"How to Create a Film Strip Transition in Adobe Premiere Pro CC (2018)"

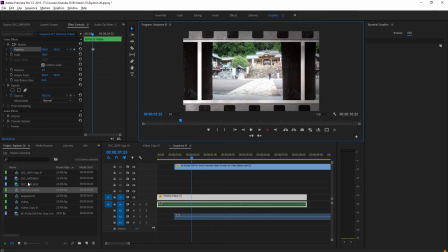8:21 To do that, what we're going to do is we're going to go over here into our project panel. You'll see that there's film strip videos right here. That's the sequence that we've created.
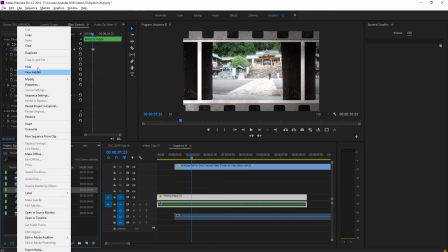8:29 We're going to right click on that, right click on the sequence itself, and we're going to go up to duplicate. Now you're going to see there's film strip videos copy 1.
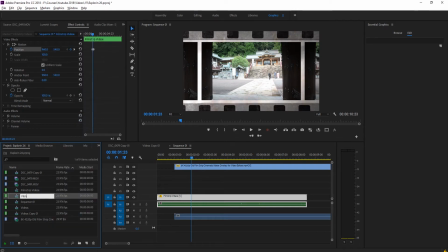8:37 We can rename this to maybe film strip videos 2nd or something.
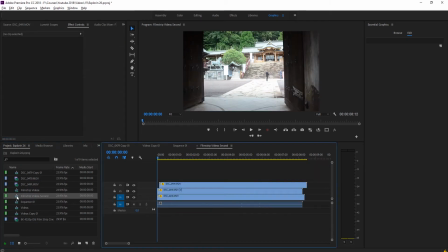8:44 Something to just tell us it's different. Now we're going to double click on this to open it up. And then now we have our other piece of footage. So you see this is 479, 479, 479. We're going to go up to 491. We're going to click on this, and we're going to hold the Alt key. I talked about this in the last tutorial. What we're going to do is we're going to replace the footage.
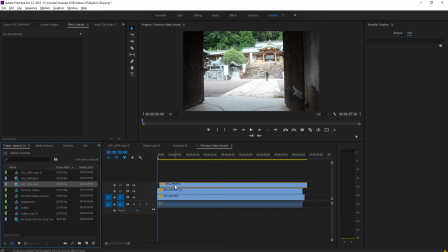9:01 So I'm going to hold the Alt key, and I'm going to drag it on to all three of these.
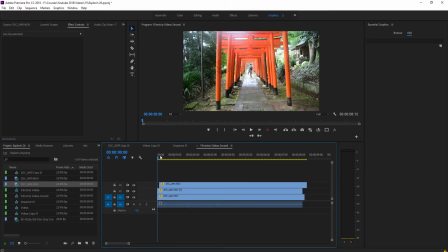9:05 And what you'll notice is that it's going to just drag on all the properties and everything exactly like the other video.
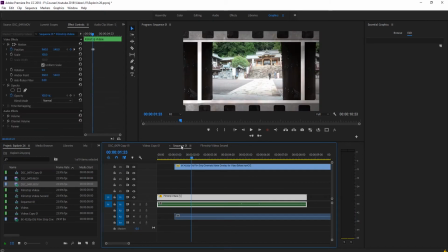9:12 So now what we've done is we've essentially created the second part to this. We're then going to grab film strip 2nd.
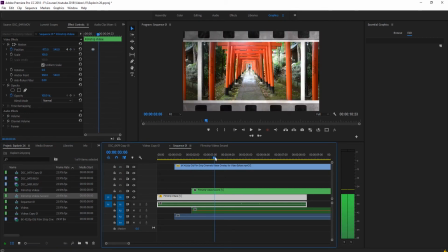9:19 We're going to drag it in here. And what we need is we need the point where it's already like this. So that's all the point that we need.
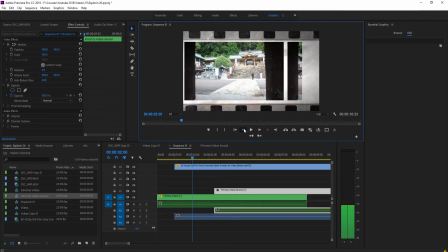9:25 And then we're going to go to that point where it transitions right here. We're going to drag our film so that it's up here.
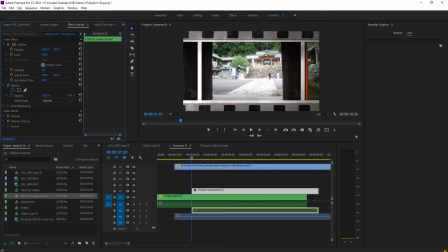9:33 And then we're going to take this position and we're going to, I always grab that one. We're going to grab and drag this right off film or off screen right here. We're then going to animate the position. We're going to move forward one frame and we're going to do a little keyframe matching right here, and just we're just going to try to put this piece to the left.
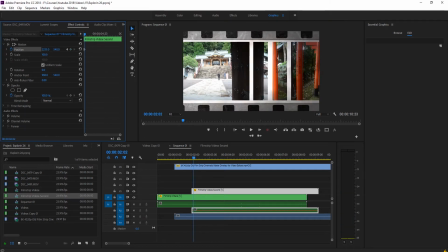9:50 Why this works with this little like nub of a piece right here is because the motion is so fast that your eyes kind of fill in the rest.
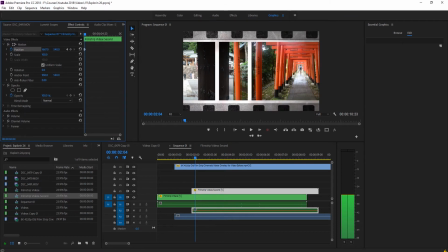9:59 So even though it's off right here, whenever this moves really fast, we're going to not notice that there's this little cut in here.
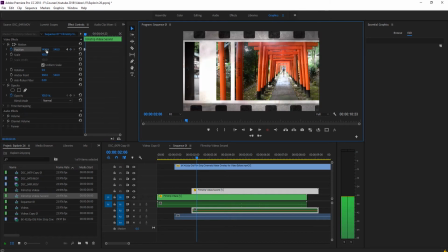10:07 And I'll show you that in just a second. So we're gonna keep this moving up right there.
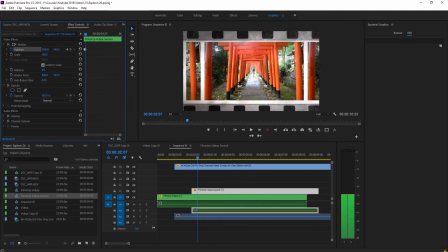10:13 And then finally, the last one is just to make sure that it fits perfectly right there. To make sure that it fits completely perfectly, you can just hit the default reset parameter button, and then I'll put it back to where it started. And you'll notice I was one pixel off, so that's a good idea to do, is that little reset parameter. So now what we have is we have this effect.
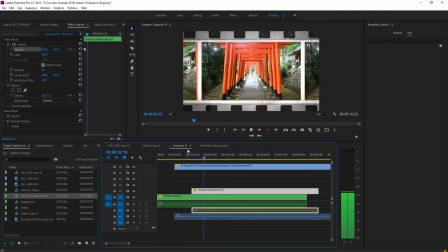10:33 We have the movement from one to the next, and you'll notice that because of the fast movement,
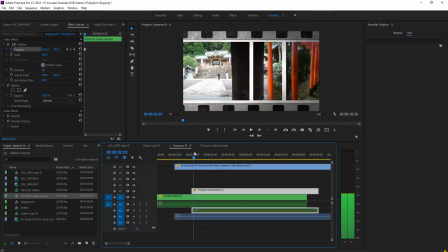10:38 you don't really notice those little sort of side, that little combination we created.
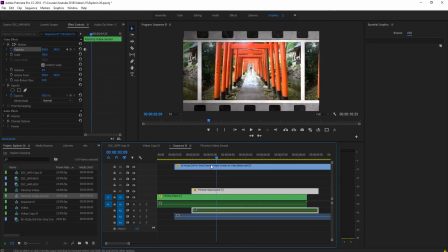10:43 It just looks pretty natural moving from one to the next. Next thing we're gonna do is we need to now end the effect. So we did about a half a second on this side, so we should do about a half a second on the other side. So it comes down, half a second, and then, let's see, it goes about there.
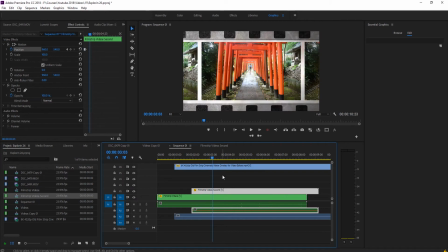10:58 So maybe right about here. Easiest way to do this is to actually just scale up this footage again.
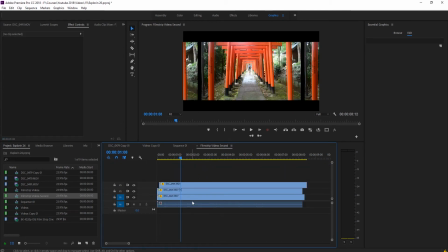11:06 You can go back into film strip videos and scale the middle one back up if you want.
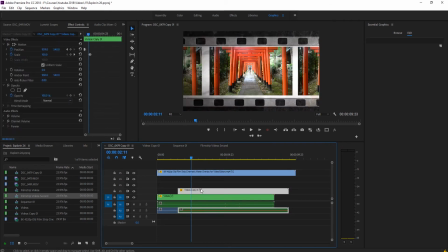11:11 However, what we can do, and I believe it doesn't remove quality, is we can take this one, set a keyframe here.
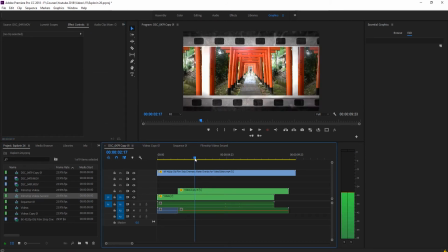11:19 So let's see, it's moving right here. We have,
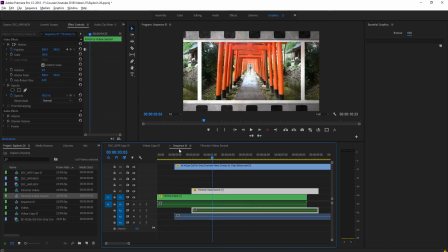11:26 oops, my bad. This is the wrong composition. That's the original one. We have this one right here. So what we're going to do is we're going to set the scale keyframe, move forward maybe 1, 2, 3, 4, 5, 6, 7. That's where I usually like to go, and scale this one back up so that it fits what it should normally fit.
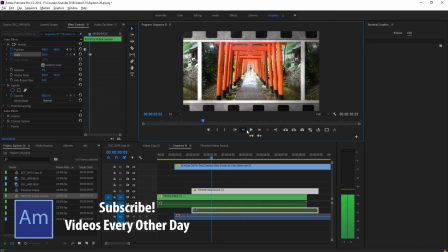11:43 And then of course, what we want to do is scale our overlay as well.
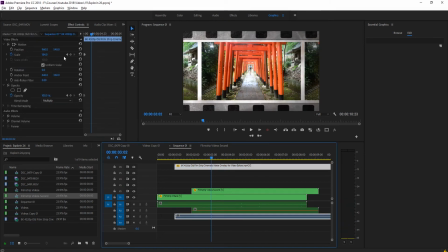11:48 So we're going to click on the overlay, create a keyframe, move forward, and then have it scale back up so that it's out of frame right here, right there. Jump back to the beginning. So to jump back to this first keyframe, we're going to click this little left button. Start the opacity as well. Jump back to that end keyframe, turn the opacity off, and our effect is completed. So now it comes out, moves over, zooms in.
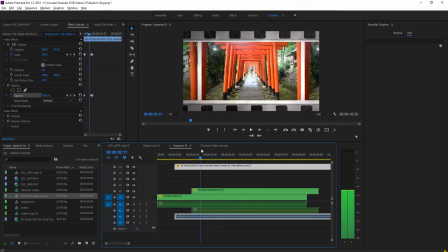12:13 Pretty simple, really neat to do. Really fun effect to create. And now we have the effect basically created.